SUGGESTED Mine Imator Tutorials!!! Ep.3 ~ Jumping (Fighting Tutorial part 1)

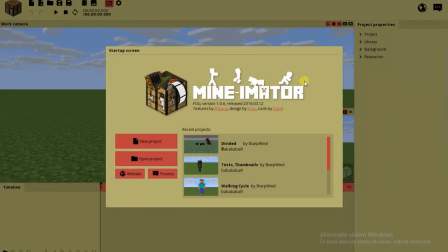0:01 Hello guys, SharpWind here, and we're back with our Imator tutorials. Now, as you see, I've been busy making some divided. Anyway, that doesn't matter right now because I'm going to show you how to make a jumping animation, steady and in motion. Now, a lot of you guys wanted me to make a fighting animation tutorial,
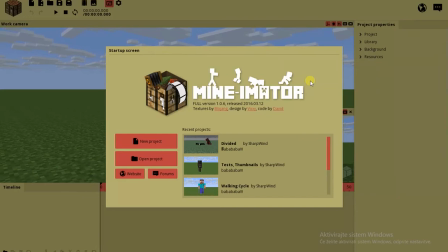0:19 but I don't know how that's gonna go because there's a lot of detail, there's a lot of things to consider, and it just takes a lot of time and a lot of practice for you to master this. And I only got about 10 minutes of video. And if I wanted to show you all this, I shouldn't be skipping just like now.
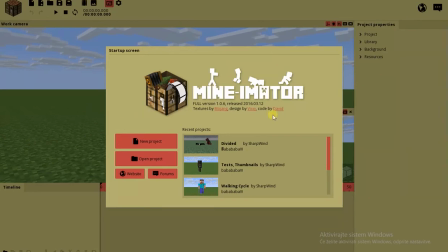0:36 You see what I did here? Yeah, I'm not supposed to do that in a fighting tutorial because that's detailed. We're gonna start with some jumping tutorials, and that should help you with fighting as well.
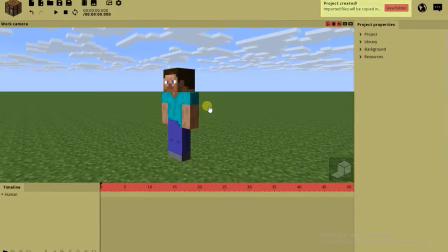0:46 So I'm gonna make a new project. Okay, when you import your Steve human thing.
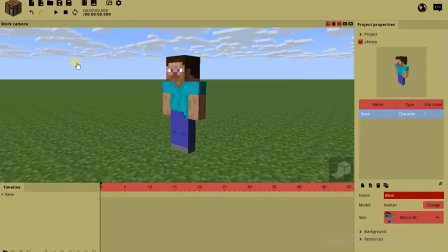0:51 Okay, wait. Steve, okay, yeah, that's great. Okay, so the first method is just gonna be a jumping animation.
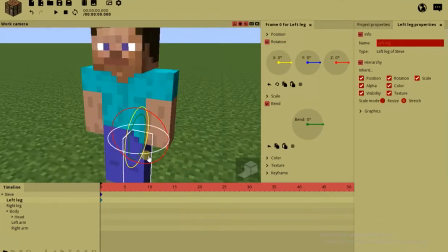0:57 So we're just gonna start by setting him off. I mean, placing him naturally. What the fuck did I just say?
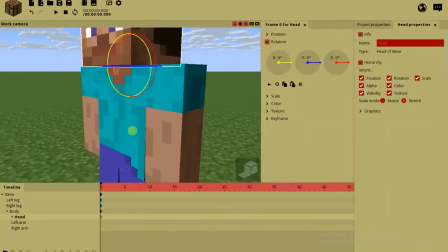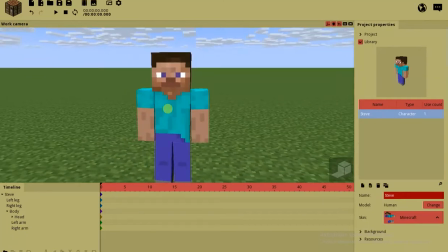1:09 You know how annoying that can be when you're making something important? Anyway, save project. I always do this. For a start, how do you jump? It's very important, you know, to consider your moves as well.
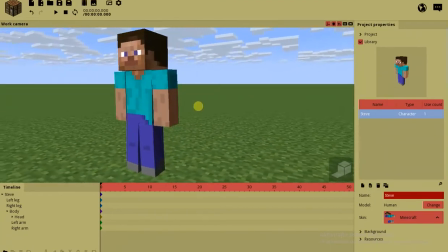1:23 You can act out the scene you want to animate. Now, what am I trying to say? How do you jump?
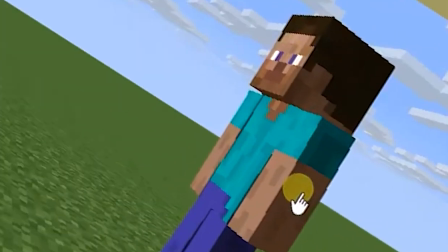1:28 First you... never mind. My English knowledge is limiting me.
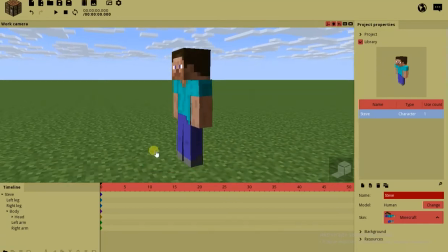1:33 Anyway, you're gonna see that. So what I do is I play the timeline and imagine the animation as it goes by, so I know how fast I should animate.
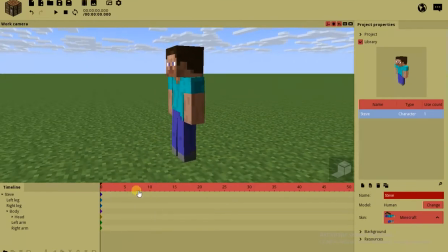1:43 So wait. Somewhere about here.
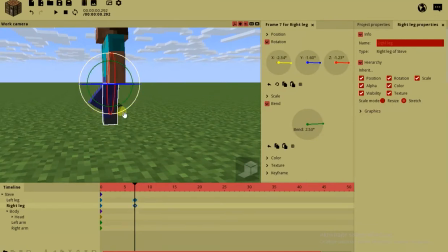1:46 His legs are going down because he's gonna crouch first, and his body is going down as well. So, yeah, that seems pretty simple. Now the keyframe should be A's in and out.
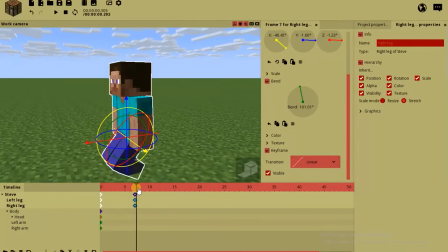1:59 Why? Because it starts slow and ends slow. I mean, you have to consider what happens.
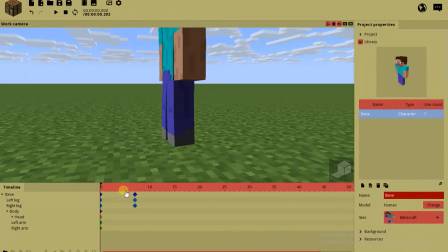2:05 I need to teach you the transitions, man. Nobody knows how to use those things, and they're the most important thing in your animation.
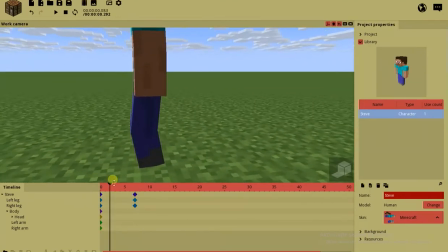2:11 So when he crouches down, somewhere here, I think he should be still because now he's crouching, and he should extend till here.
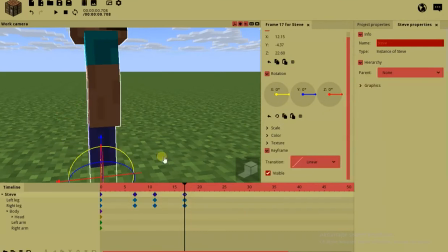2:22 What am I saying? At this point, his legs should be extended, and he should be on his feet.
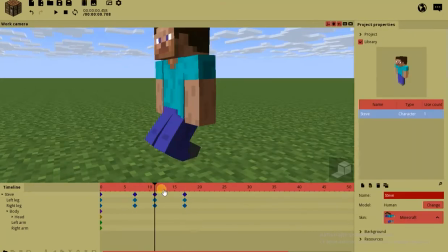2:28 But what transition do you use now?
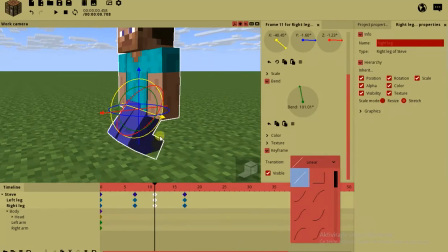2:30 Well, it has to start slowly because, well, he's still crouching, and it can stop immediately because he's about to jump. He's not stopping like he did here, but he's just jumping, which means he still has that upper emotion thing.
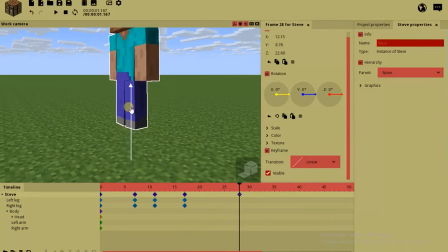2:46 So what we do here, we simply put his body up with an A's out transition. So we stop slowly, and then, you know, like somewhere here, the body should just drop back down, like this, look. And should have the A's in. Why?
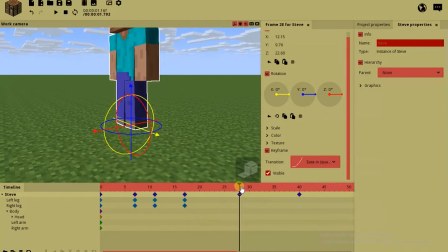3:05 Because, well, he has to stop slowly when he gets up, and, you know, start slowly because he starts falling back down.
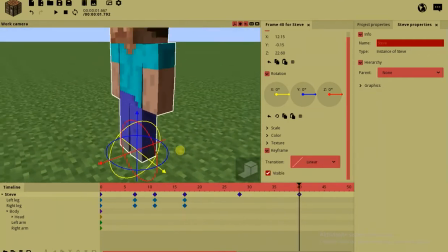3:14 But he's still going fast because he needs to stop himself when he lands. I mean, that's pretty logical, isn't it?
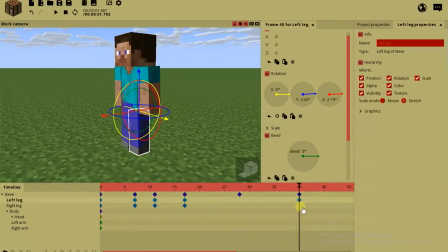3:19 Yeah, that looks pretty nice, you know, it's a jumping animation. So, his feet are, I mean, his legs are okay here, but he shrinks, I mean,
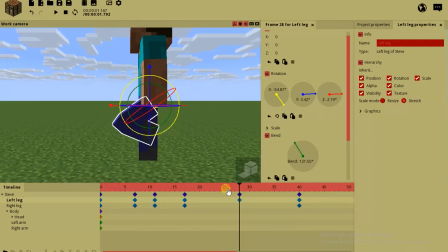3:27 he does this with his legs when he jumps, because that's what we all do when we jump, right?
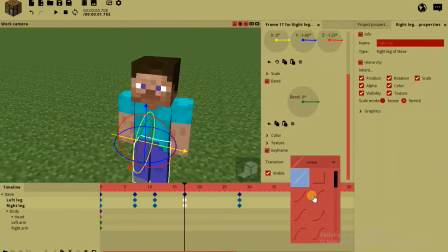3:33 Maybe, just add a little this motion, whatever. And, force the A's out, and the A's in part.
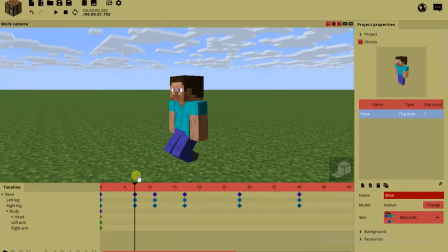3:41 Something like this. It's gonna look derpy because I'm not putting my mind into it. It's just a short tutorial. So, yeah, that's great.
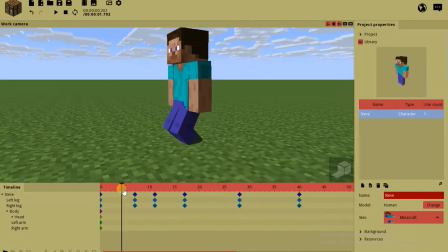3:49 Now he still has to, you know, stop himself.
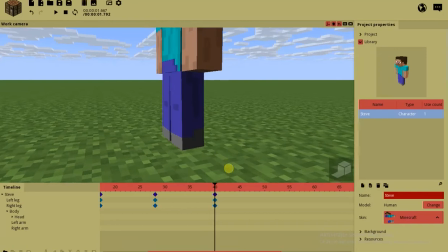3:52 So, what we do now is try to replicate somewhere here.
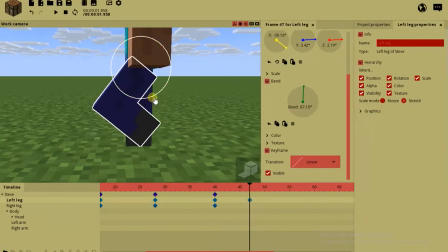3:59 I played the animation out myself, so, or maybe just don't shrink him back that much because he's stopping himself.
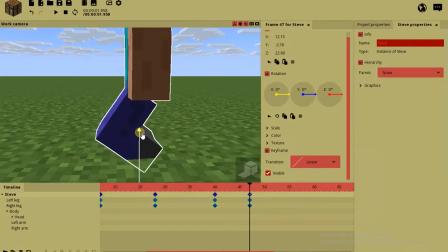4:08 It's not super high jump.